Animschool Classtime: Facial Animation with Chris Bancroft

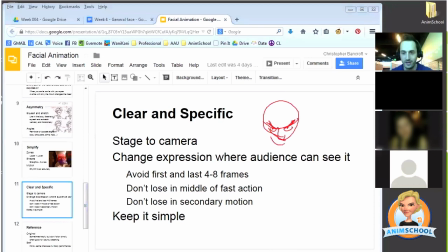256s
Let's do this. He's looking up and smiling. Evil smile, right? Now let's do the opposite way. Even looking up, this one's going to look like a more relaxed or arrogant smile.
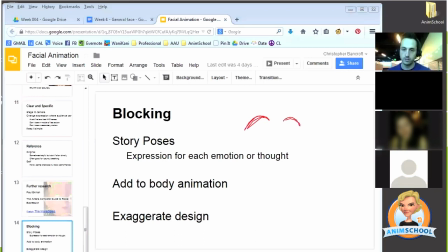274s
Let's say the character is doing surprised. It's not just going to be like the brows are up and then you just leave everything else neutral.
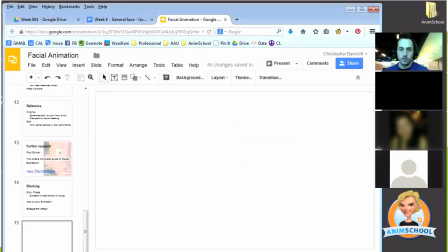282s
Boring. That's not surprised at all. So if your character is surprised, you're going to have one brow higher. This is going to be your stretch side and this is going to be your squash side. The eyes are wide open. Maybe his mouth is dropped down really low on his face.
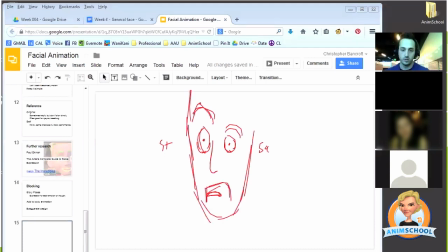300s
More of a shock or a disgust with the surprise. So you have the mouth wide open. Here's your squash side on this side. See the lines are opening up, pushing the cheek up here, opening up that one.
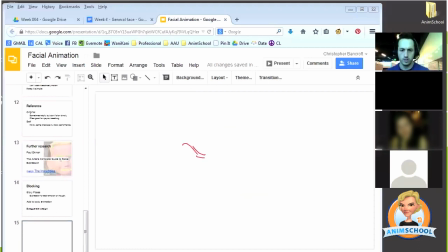315s
If your character is really angry, you want to really push the face in. Their nostrils are flared. Maybe they're growling at someone. Work through your main expressions that you've already analyzed and see how clear,
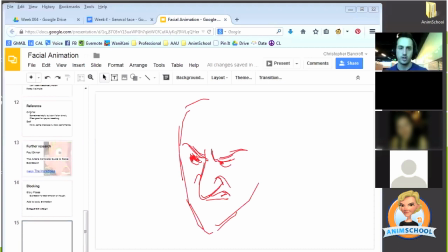335s
specific, and simple you can push your poses. That's actually just a drawing of me, isn't it? Martin asks, when you start blocking the face, do you use the same concept as using the minimum number of controls as possible? Yes, I do.
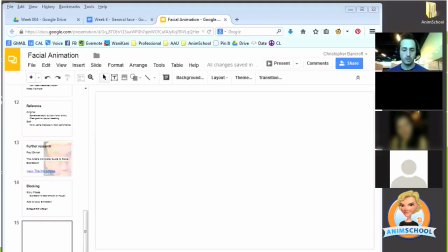350s
Because the face is complicated, you don't want to start right away and like do a ton of work on like the tweaker controls or the individual controls that line the eyelid.
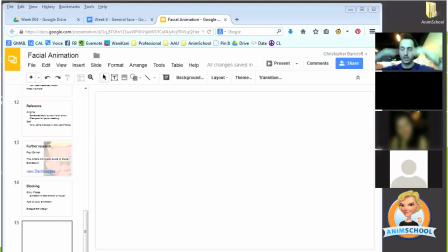364s
You want to just use the fewest controls possible, like the lid moving up and down, in and out, the brows moving up and down, in and out. I really want to make one drawing, one illustration of that expression, of that thought, and do the whole thing.